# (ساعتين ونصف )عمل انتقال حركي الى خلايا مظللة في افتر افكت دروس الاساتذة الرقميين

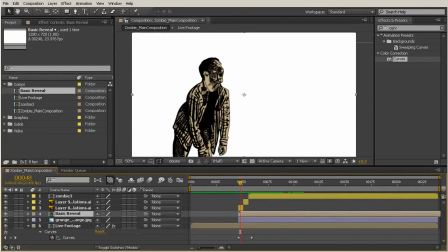[45:25]
So right click over here on any one of these columns. I'm just going to hover over parent, right click, go to columns, and choose modes, which is right in between switches and parent. And that's going to bring up your blending modes and your track mat options.
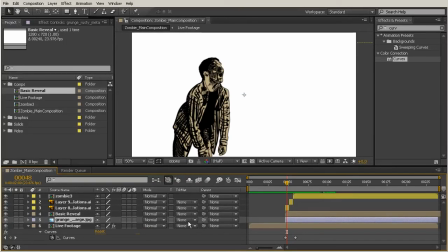[45:39]
So the track mat that we're going to choose is going to be this bottom one here, the Luma inverted mat. And that's just because we began our alpha channel on white.
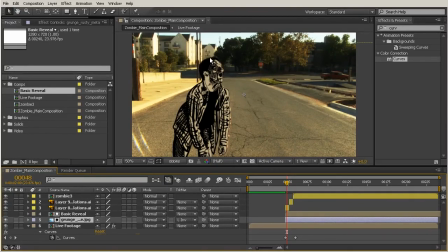[45:51]
So when I choose that, we see that we go back and we're able to see our footage right from the start there.
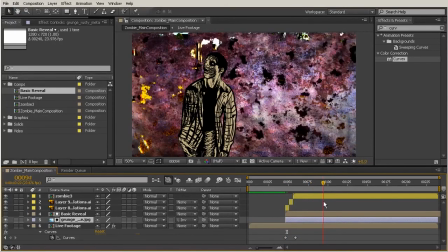[45:57]
But as I scrub forward, we see that this begins to reveal itself, this piece of grungy texture that we've created.
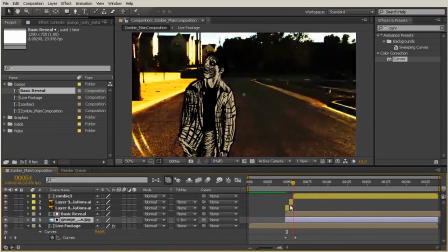[46:05]
So this is just a really interesting way for us to reveal our grungy piece of texture that kind of goes along with the texture itself,
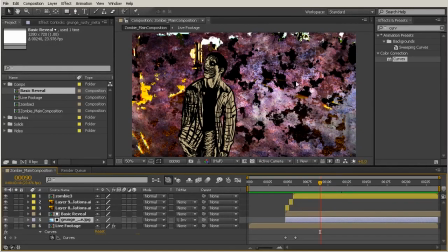[46:14]
sort of this oxidized metal look here.
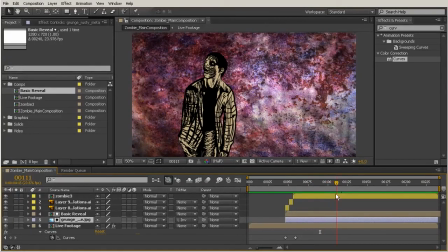[46:18]
And we also just have a more interesting look than what a plain mask would look like that we were just expanding.
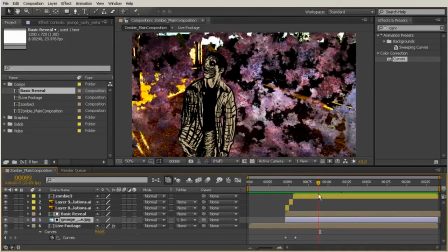[46:25]
So this is just another way to reveal something like this.
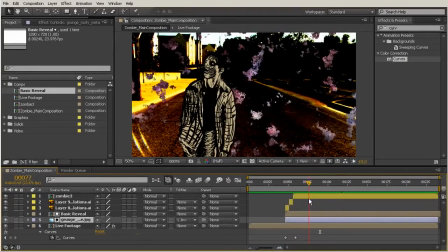[46:30]
Now, one of the things I'm noticing is that this starts a little bit late, and it also lasts a little bit too long.
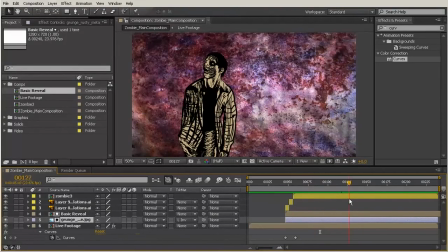[46:37]
So we're already almost all the way to frame 125 by the time this ends.
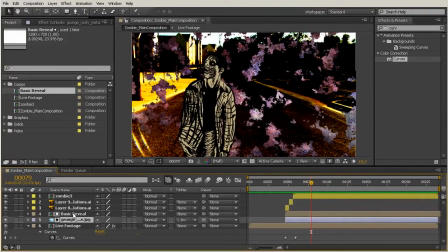[46:43]
So I want this to be a little bit shorter, this basic reveal. So to do that, I'm going to just stretch this layer down. So we'll come over here to our columns, right click, go to columns, and come all the way down to stretch.
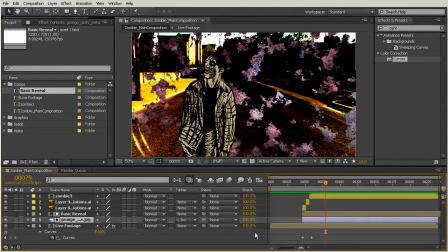[46:57]
And that's going to give you these values right here. So what I want to stretch is my actual alpha channel. So go ahead and select that layer just to make sure you're on the right one. It's going to be the one that the eyeball has been turned off for, and that just happens whenever you change this track mat mode right here.
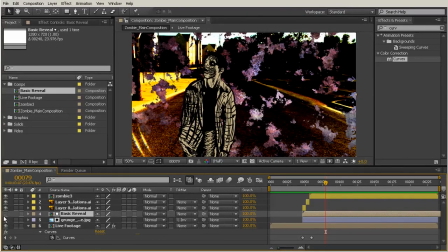[47:17]
So you don't need to turn that back on. You didn't accidentally click that. That is how it's supposed to look. Okay, so come over here to your stretch column. We're just going to stretch this down, stretch this backwards here.
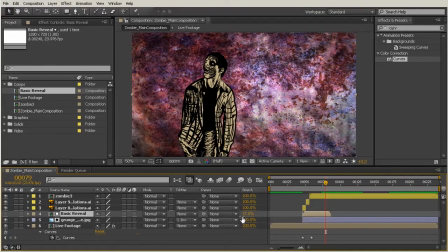[47:29]
And I'm going to do it to somewhere right around 17% right there.
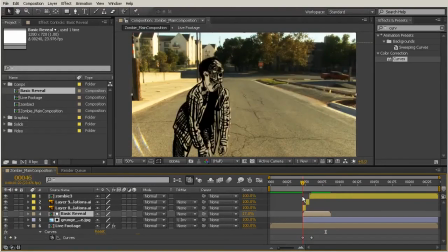[47:33]
So now we see as I stretch this, or as I scrub this, this reveals a lot more quickly.
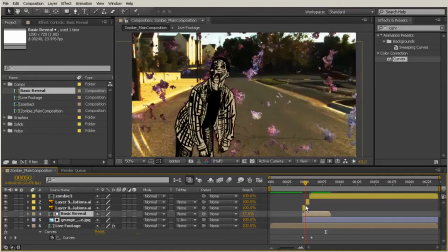[47:39]
And that's a little bit closer to what we're going for as far as the duration of that change.
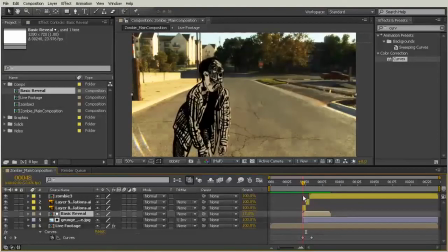[47:47]
Okay, so another thing I want to have happen is that I want the entire background to get a little bit darker,
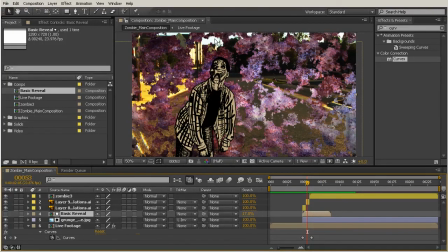[47:54]
even on top of the curves effect that we added. So let's go over here to our graphics folder again. Drop this down, and I'm just going to choose that zombie background.psd, and you can see up here in the thumbnail that this is just kind of a
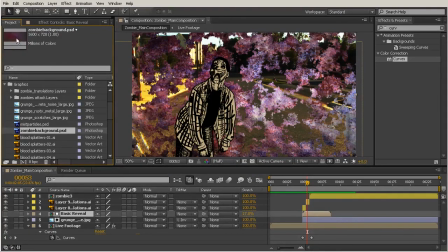[48:12]
nebulous looking background that's just a few colors all blended together. So go ahead and grab that, and we're going to put this behind our live footage layer.
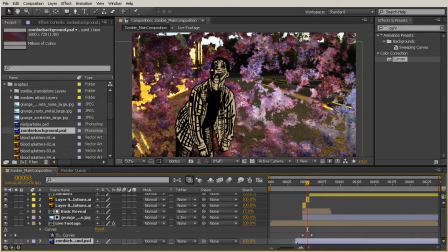[48:25]
And if you want to, you can go ahead and pull this layer forward just so that it's beginning at the same frame as everything else.
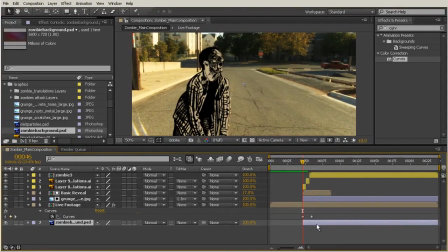[48:33]
Now, you don't have to do that, but sometimes it's a good indicator just visually for whenever all these things are happening together.
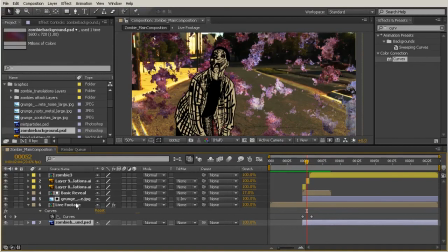[48:40]
And now what I want to do is to turn the opacity of my live footage down over time. So go ahead and click that live footage, hit the T key to bring up the opacity,
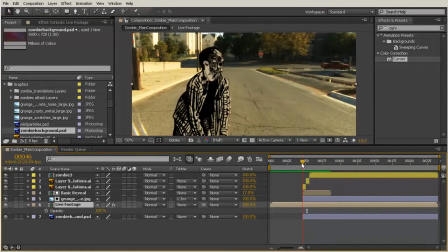[48:50]
and we'll just start it on this first frame of the change, and we'll turn this all the way, or first we want to just set our keyframe at 100% so that we don't see a pop here.
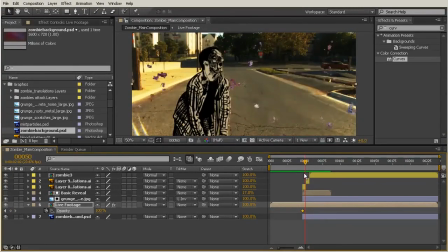[49:01]
So it's just kind of sitting there at 100 and then begins to change.
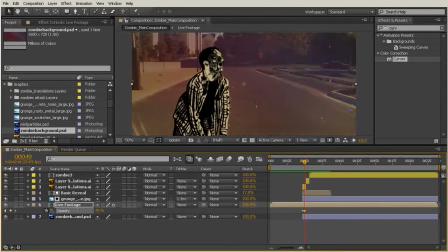[49:04]
But then as it moves, we'll turn the opacity down so that we start to see that background through our piece of footage.
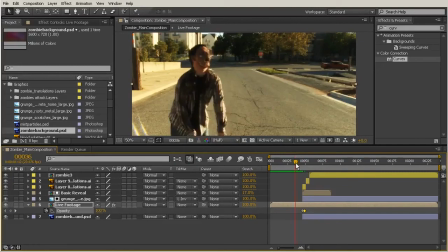[49:11]
So we'll turn this all the way down to 0. And now we just need to decide where we want this keyframe to actually go.
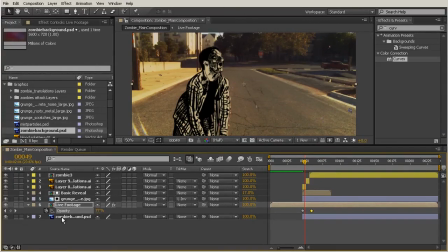[49:17]
So we'll drag this out a little bit, and let's look at the keyframes that we have created inside of our
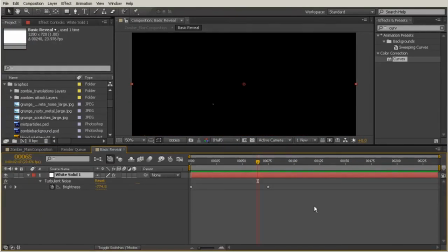[49:26]
basic reveal. So it looks like we're sitting at about 75 right there.